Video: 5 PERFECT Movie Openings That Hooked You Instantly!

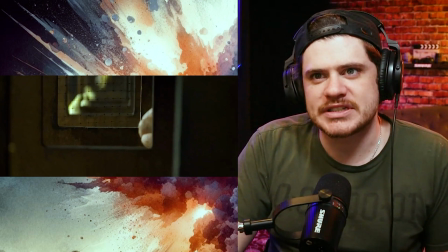[4:07]
It's like a technique called book ending, and Christopher Nolan does this a lot.
The magician shows you something ordinary.
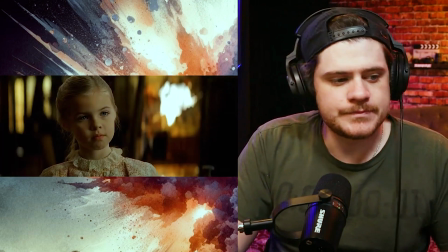[4:13] A deck of cards, a bird, or a man.
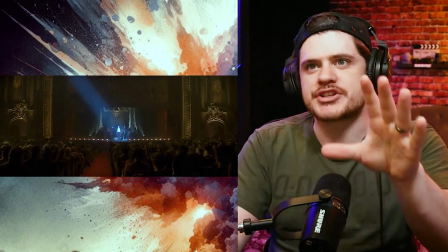[4:18]
This is just really good because you're literally, as you're watching this, you are just thinking, what is the context of any of this?
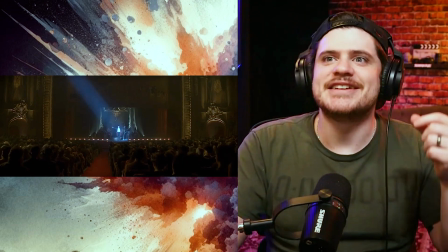[4:25]
We know it's about magicians. It opens with, are you watching closely? And then it's just this random shot with this old guy and the birds, and now they're in a stage.
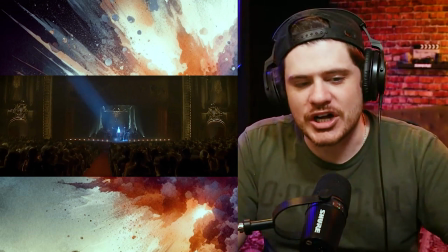[4:34]
Like there's so many moments that's like, we need more context here, but it really gets you to lean in, right?
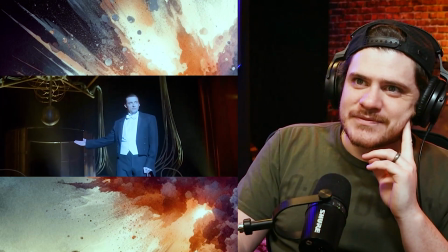[4:40] He shows you this object. Perhaps he asks you to inspect it. To see that it is indeed real.
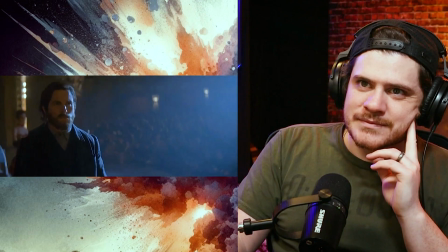[4:47] But of course, it probably isn't. You think you're going? Part of the bloody act, you fool!
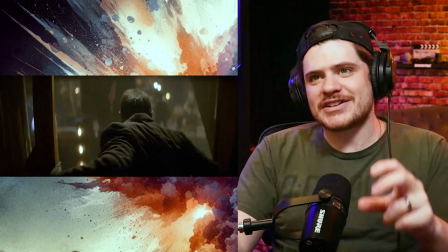[4:54]
This is so good because we're already jumping right into the story. We have no context of any of this, and we're trying to figure out what's the significance of these characters.
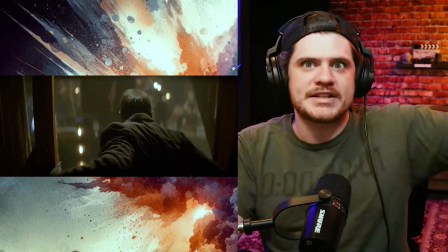[5:03]
And you can feel in the music the suspense rising, but we're like, to what? What's the suspense rising toward, right?
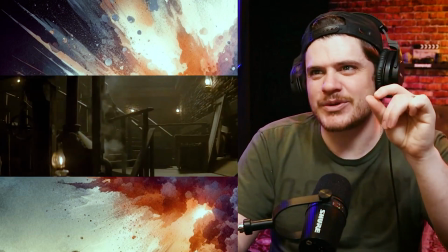[5:14]
This is kind of like that WTF moment where it's like, what's this electrical machine?
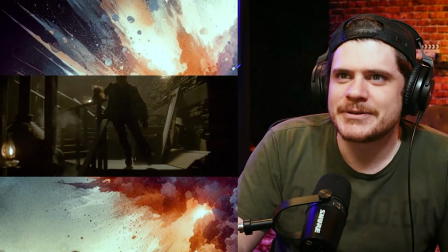[5:19]
What's going on here? The production value is awesome.
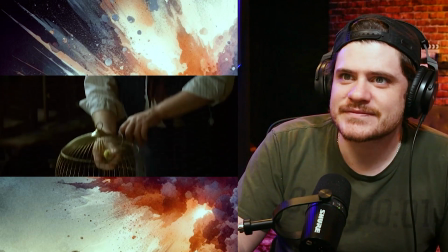[5:24]
I love it.
The second act is called The Turn.
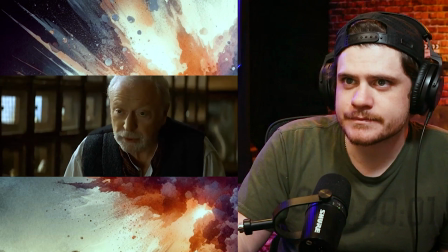[5:33] The magician takes the ordinary something and makes it do something extraordinary.
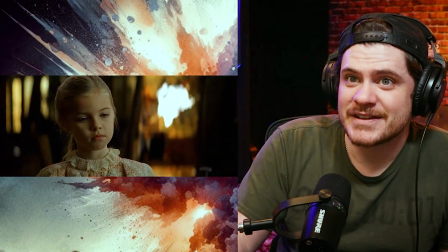[5:41] Now, you're looking for the secret, but you won't find it, because of course, you're not really looking.
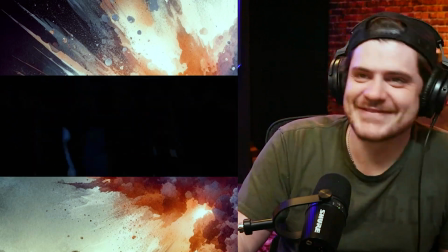[5:48] You don't really want to know. You want to be fooled.
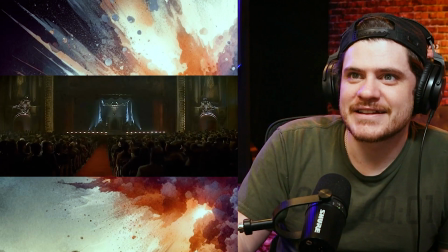[5:53] But you wouldn't clap yet, because making something disappear isn't enough.
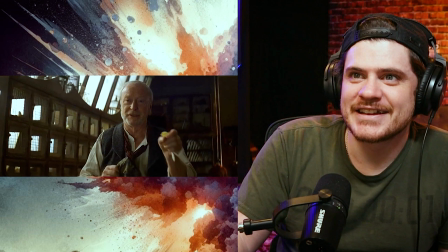[5:59] You have to bring it back.
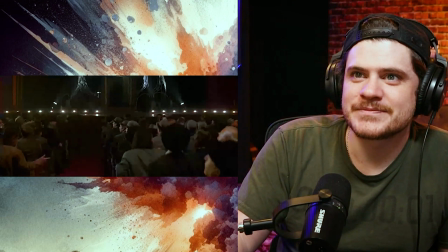[6:02] That's why every magic trick has a third act, the hardest part, the part we call the prestige.
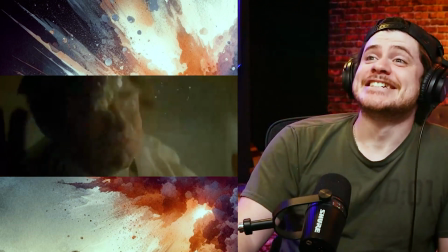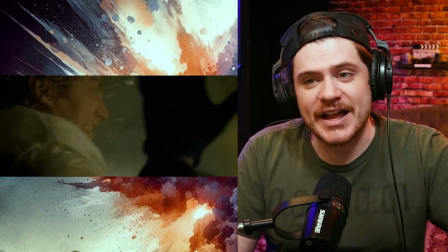[6:19]
The Prestige truly is an amazing film. I think it's probably top 3 of Chris Nolan's films. What's super cool about this is that it's doing a multitude of things, right? It is giving us the idea of what the Prestige is. It's setting us into the world that we're supposed to live in, right? It's a timepiece. And there's 2 things happening. It is the Michael Caine voiceover while he's demonstrating to the little girl with the bird, the 3 acts of a magician's trick. And simultaneously, we're seeing that play out later on in the story. So this is kind of bookending or flashing forward. He's taking multiple types of intros to a film while also explaining the concept of what the Prestige is, right at the top of the film. So my next favorite movie intro is actually just a movie that's really special to me and to a lot of people. But I think for it being the first of a franchise of movies, it really set up the vibe of what these movies were going to be from the very beginning. The music, the tone, the setting, everything. I thought it was really good, and it really captured my imagination the first time I watched it. And it is Pirates of the Caribbean, Curse of the Black Pearl.
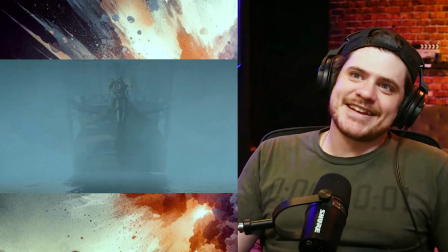[7:37]
Listen to that. Ship comes in through the fog.
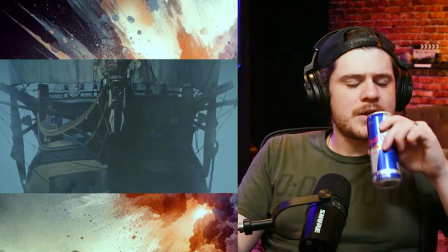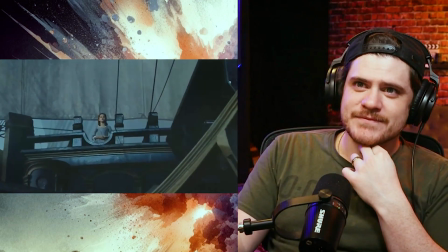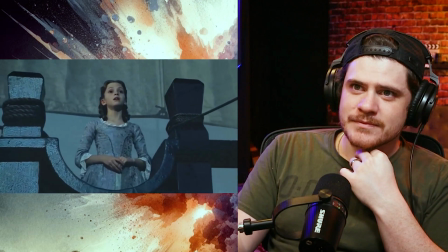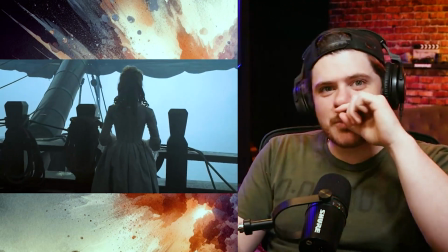[7:58]
So up to this point, it's just eerie.
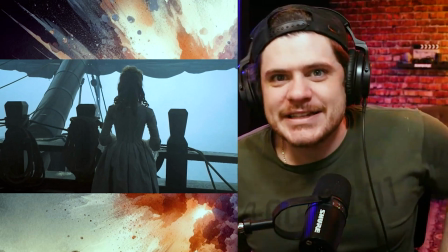[8:01]
It's kind of frightening, and it's just establishing this almost
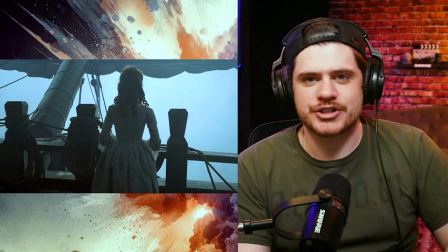[8:10]
tapping into the horror genre a little bit, right?